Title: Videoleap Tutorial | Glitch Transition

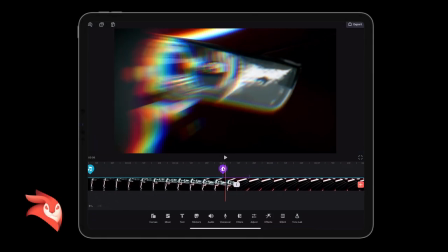[3:56]
So if I scroll through that now, I already get this nice effect like this, real short, real sharp, and that's all we want it to be. Now I'm going to go back to the start,
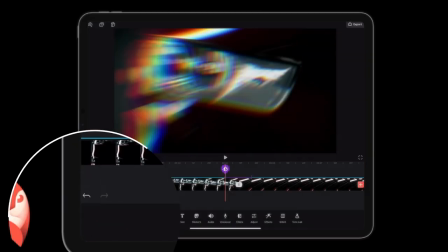[4:06]
and I'm going to go back a screen, and this time I'm going to add a glitch effect,
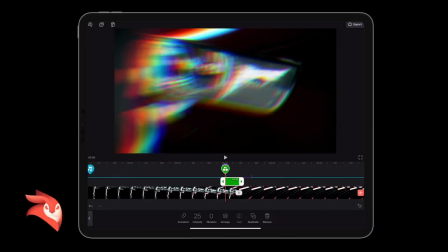[4:12]
and I'm going to add the RGB, and the RGB just gives it that like red, green,
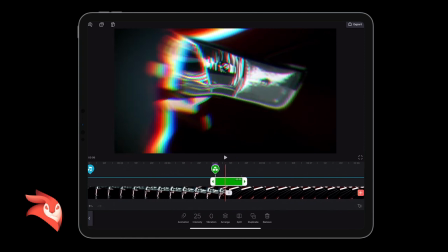[4:17]
blue sort of prism sort of feeling, I suppose. So it just intensifies this.
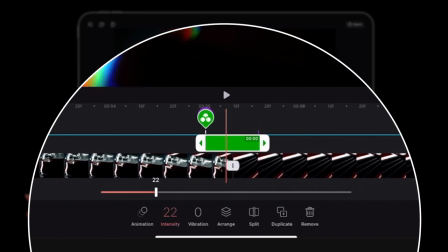[4:22]
So if I was to turn that down,
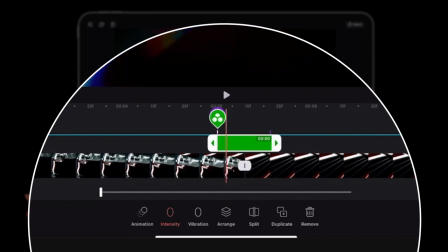[4:25]
you see I've just gone into the tools of the RGB, and I'm just going to keep it low there for now, press the keyframe, go up to here,
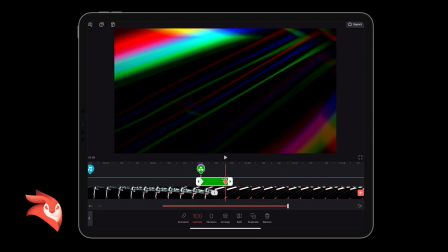[4:34]
and then ramp that right up, so you get this real nice red, green, blue split effect.
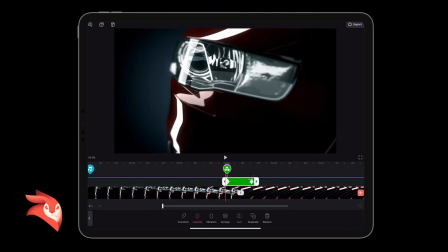[4:42]
So it just gives it more of a nice sort of glitch feel.
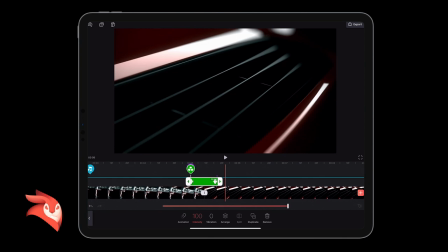[4:47]
You could have a few more glitch effects to it, but I really don't want to. I just want to keep it really simple, just two effects, so it's really, really simple, so you're not wasting lots of time on transitions.
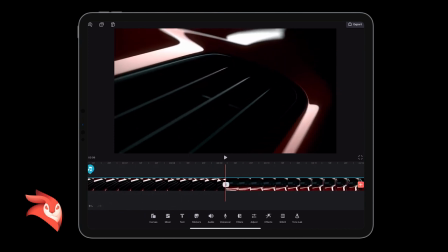[4:58]
And then I'm going to go up to my next split, because again, if I click the music,
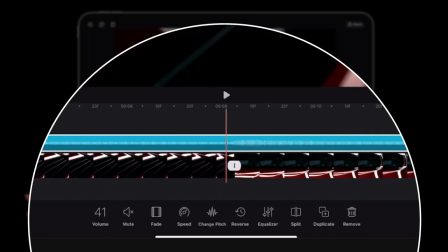[5:03]
that's again where a beat comes in there, or a beat change, a marked change in the music,
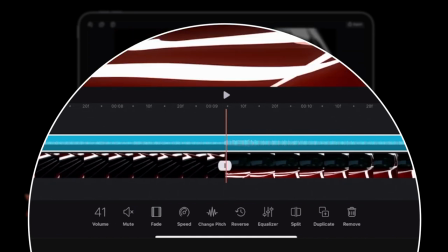[5:09]
just to have the video change, switch tact with the music.
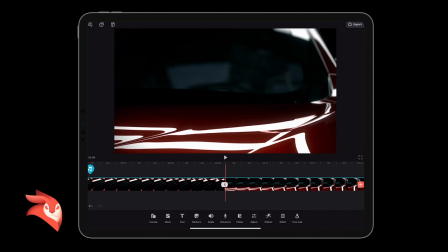[5:18]
And again, really simple. I'm going to go to my my effects first.
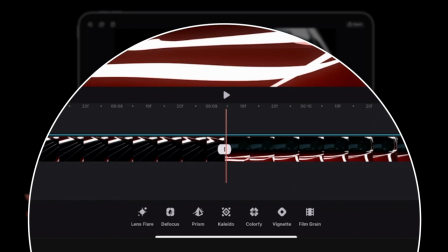[5:23]
I'm going to add the prism effect.
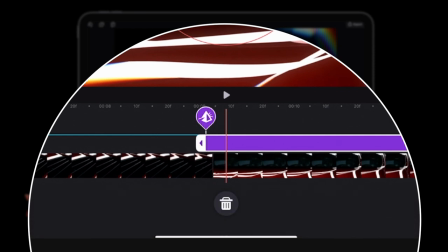[5:27]
Again, I'm going to drag it down, little teardrop, press and hold, shorten the clip down.
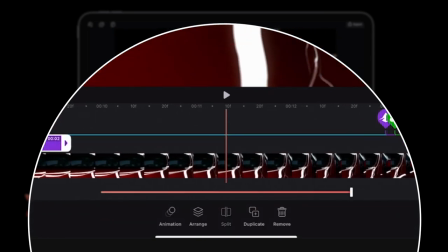[5:37]
Let me go to this end because it's way too long. Shorten that clip down. This one I'm going to make a little bit longer.
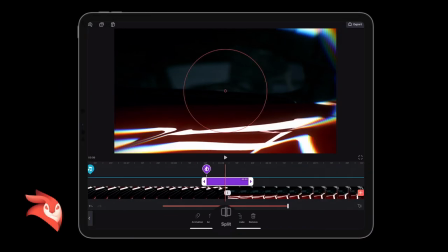[5:45]
Not a lot, but just a little bit longer. And then I'm going to go again, do the same, but this time I'm going to come in from the bottom left here.
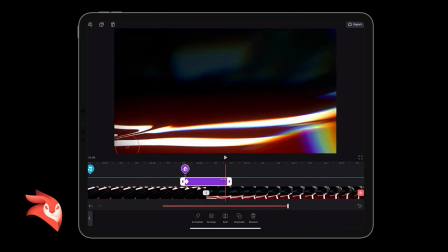[5:55]
Keyframe. Remember, move down the timeline. It's an auto keyframe system, so I can go back up to the top here.
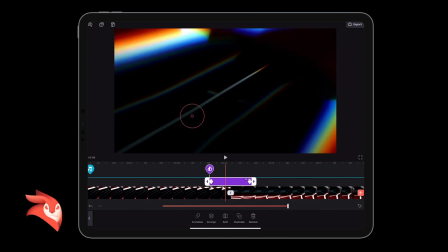[6:01]
So that's auto keyframe that for me on that change.
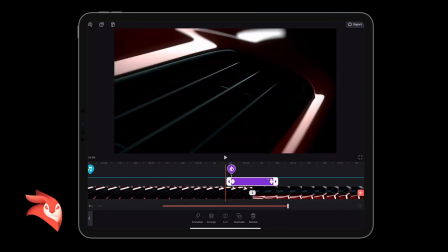[6:04]
And now all you'll see, because I've made it a little bit longer, the already, let me play this through.
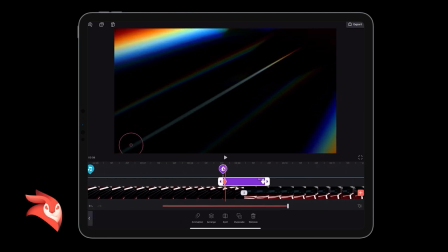[6:12]
That transition might, for some, feel a little bit long. So what we could do is we could remove that keyframe.
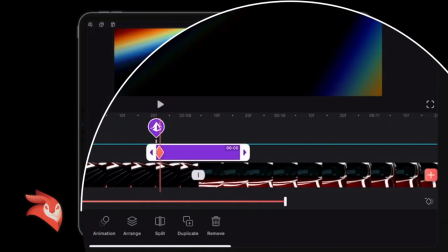[6:20]
So I'm hovering over the keyframe in the timeline and then clicking the little diamond button to remove the keyframe.
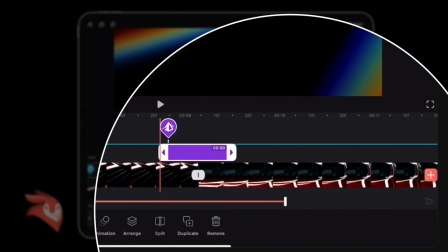[6:27]
I'm gonna drag the anchors in a little bit, make it a little bit shorter, and then just do
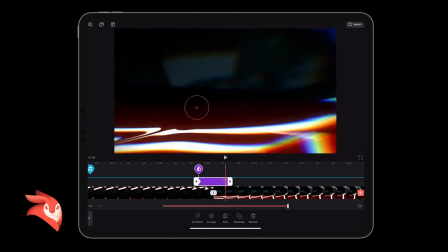[6:32]
keyframe that in the corner, that's where I want it, and then keyframe up here somewhere in the middle because that's where I want it.
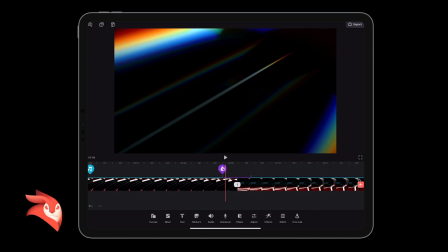[6:38]
Now next I'm gonna go back again, back a screen, I'm gonna go to my glitch effect, RGB,
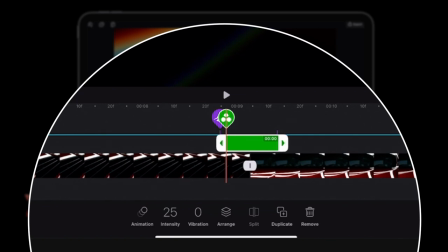[6:44]
again in the RGB, just drag the anchor point out so it matches the prism anchor point. We're gonna start at zero intensity, and then as we go through, sort of this time at the midpoint,
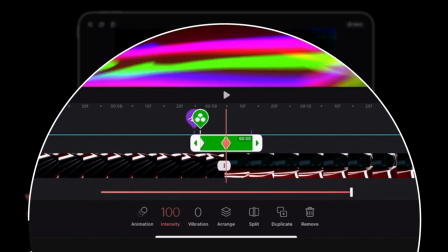[6:57]
I'm gonna go max intensity, so that effect stays there, and then as we come here,
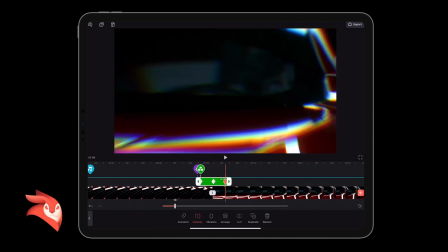[7:03]
I'm just gonna drag that effect down a little bit.
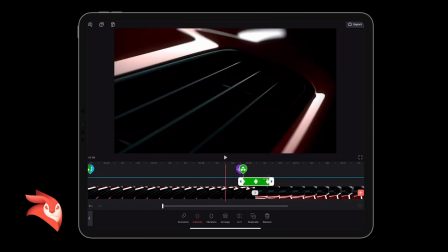[7:06]
So I've actually had three keyframes on this short clip here, and it'll just intensify the sort of glitch feel.
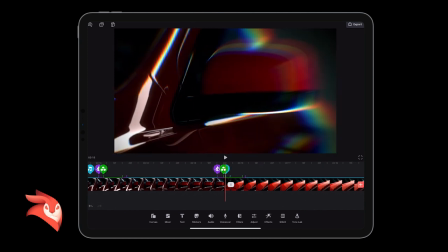[7:14]
So it just intensifies the glitch feel there. And then, and that's really as simple as that is.
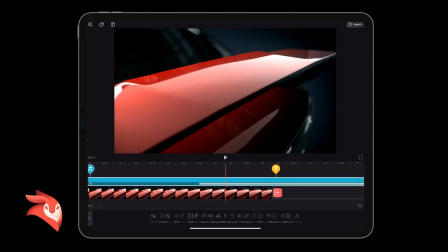[7:20]
And all I've done on the end here is I have faded the music out as we go into the end.
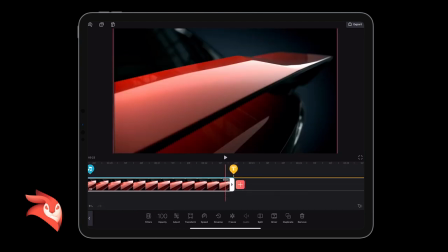[7:28]
But here, what you could actually do, you could actually add another sort of transition there if you wanted to.
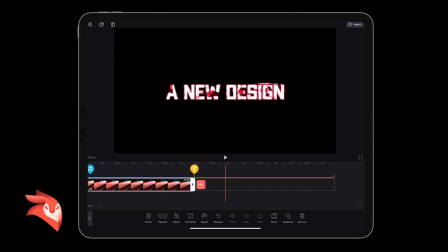[7:40]
But I've just let it play through, and I've added a little bit of an effect to this little text at the end, just to finish it off nicely with a fade out as well.
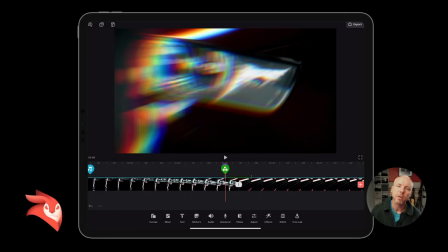[7:49]
So yeah, thanks a lot for watching. Hope you enjoyed the video. Take care, and I'll speak to you soon. See you later. Boom.